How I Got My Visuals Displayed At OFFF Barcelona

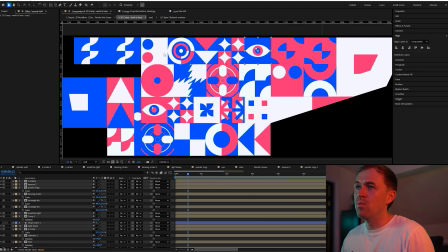So this whole animation is made up of like, about 20 different animations, maybe a little bit less. We're going to break down this eye animation. I'll show you how it all plays out together now.
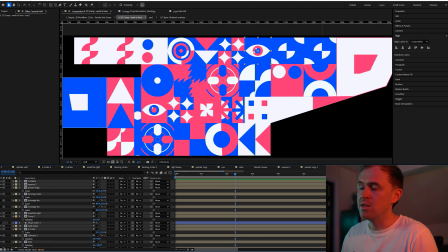Obviously this is static now because I'm about to show you how to make it, but let's jump into that one.
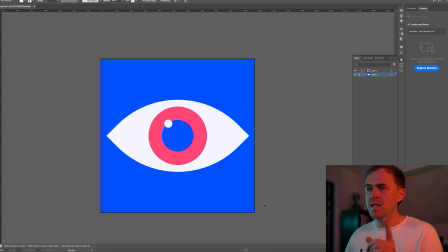So we have, basically what I did to start with was I created the shape of this in Illustrator over 2 layers.
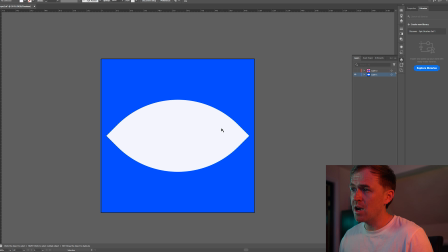So the first layer is just a blue background with this like eye shape, and then the second layer is like the pupil and iris. So we've separated them out.
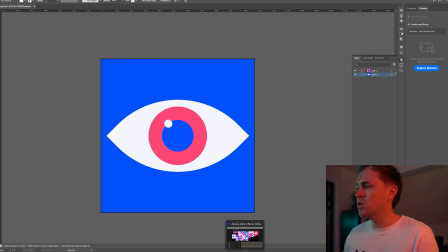We save that as an Illustrator file, import it into an After Effects, which then we open as a new composition.
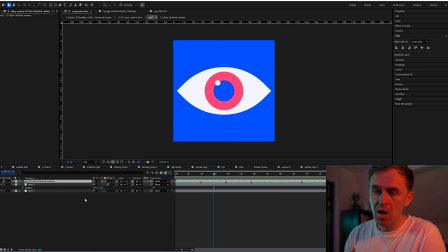So we've got those 2 layers here, and then we've also got the click track marker, which was provided by the festival as part of the working template or working file. This allows us to create the animation or any reactive elements to it in beat.
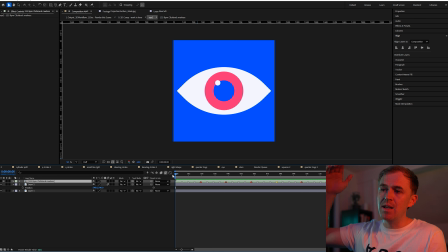So it's going to be the whole like visual show is going to be played with audio playing at 125 BPM. So everyone who submits, all their work will be at the same BPM, meaning it's just like it's all in time to the beat essentially.
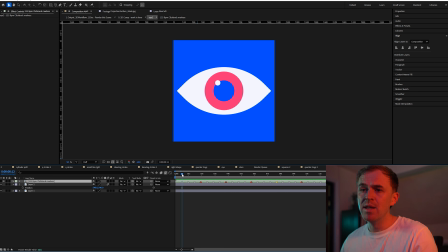So anything we do, we need to bear that in mind. So jumping into it, what we're going to do is we're going to press P, open the position, and add a keyframe on the first actual beat, not the start of the timeline, but the first beat.
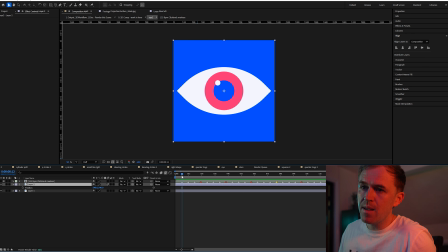So we'll add that in now. And then we'll go to the beginning of the timeline. We're just going to move the position of the pupil layer to the left, and that will automatically add a keyframe.
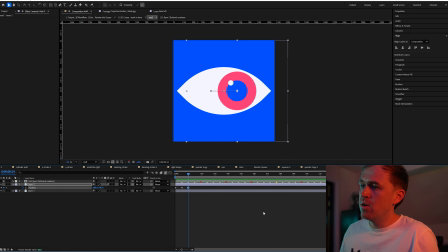Then we'll do the same on the second beat, but to the right. And then we'll go to the fourth frame and we'll central align that. And then we've basically got our loop already. So like I say, it's super straightforward. It's pretty simple stuff.
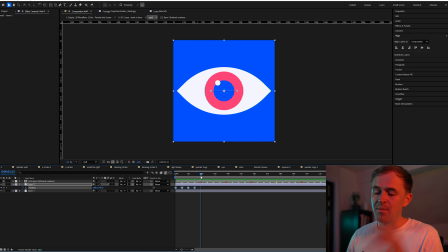But when you add it all together with the different animations, it kind of compounds to like this cool visual effect. What we'll do then is we'll copy all the keyframes, go to the next beat, paste, and just keep doing that until we fill the timeline. I'll just show you for now. We're going to select, well, I'll show you how that looks without me doing the next step.
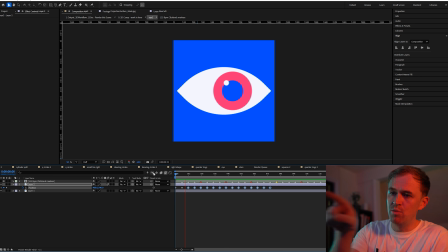So now it's just super linear going left to right. But what we can do to enhance that a little bit more is select all the keyframes, right click, go to keyframe assistant and add easy ease.
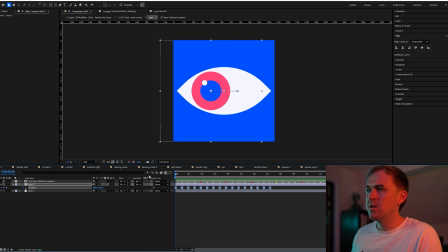Now you'll see it looks a bit more dynamic, the movement when we play it out. You can see it kind of like, it's not just a constant speed throughout, right? So I just think that it's a bit more interesting visually when you have that enabled within this kind of style at least.
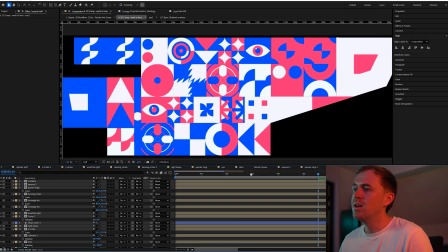So now when we play the whole thing out together, everything, as you can see, we've got different animations going on.
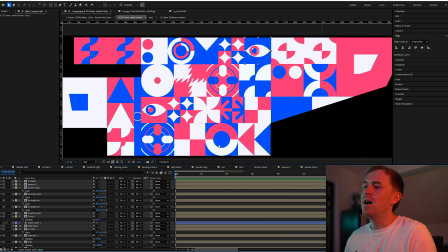They all have the same fundamental, that they're all playing within that beat. And that's the kind of another thing that kind of brings them all together, in my opinion. But like I say, they're not super complicated animations. Some are more complicated than others. But with this style, I actually think it's, keeping it pretty simple overall works better.
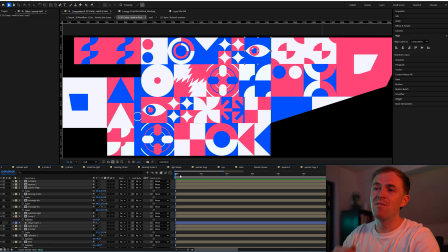But anyway, that's kind of how we put the whole thing together. I think it looks pretty cool so far. So I'm going to submit that. Hopefully they feel the same and we can see that on the building in Barcelona. Fingers crossed. Right then, so since we last spoke, I got the animation finished. We submitted it to OFFF BCN. We just got the email back today and we're going to Barcelona. I'm gassed. Really excited, man. There was like 750 plus applications from around the world. One of my goals at the start of the year was to have my work displayed on like big screens or like big billboards or something in like one of the major cities. So I'm gonna tick that off the list. I've not really submitted stuff like this before, so I'm excited to have got in. Another one of my goals actually as well, whilst I'm on that, was to hit a certain YouTube subscriber amount. So whilst you're here, hit that like button and subscribe for me. Let's grow this channel.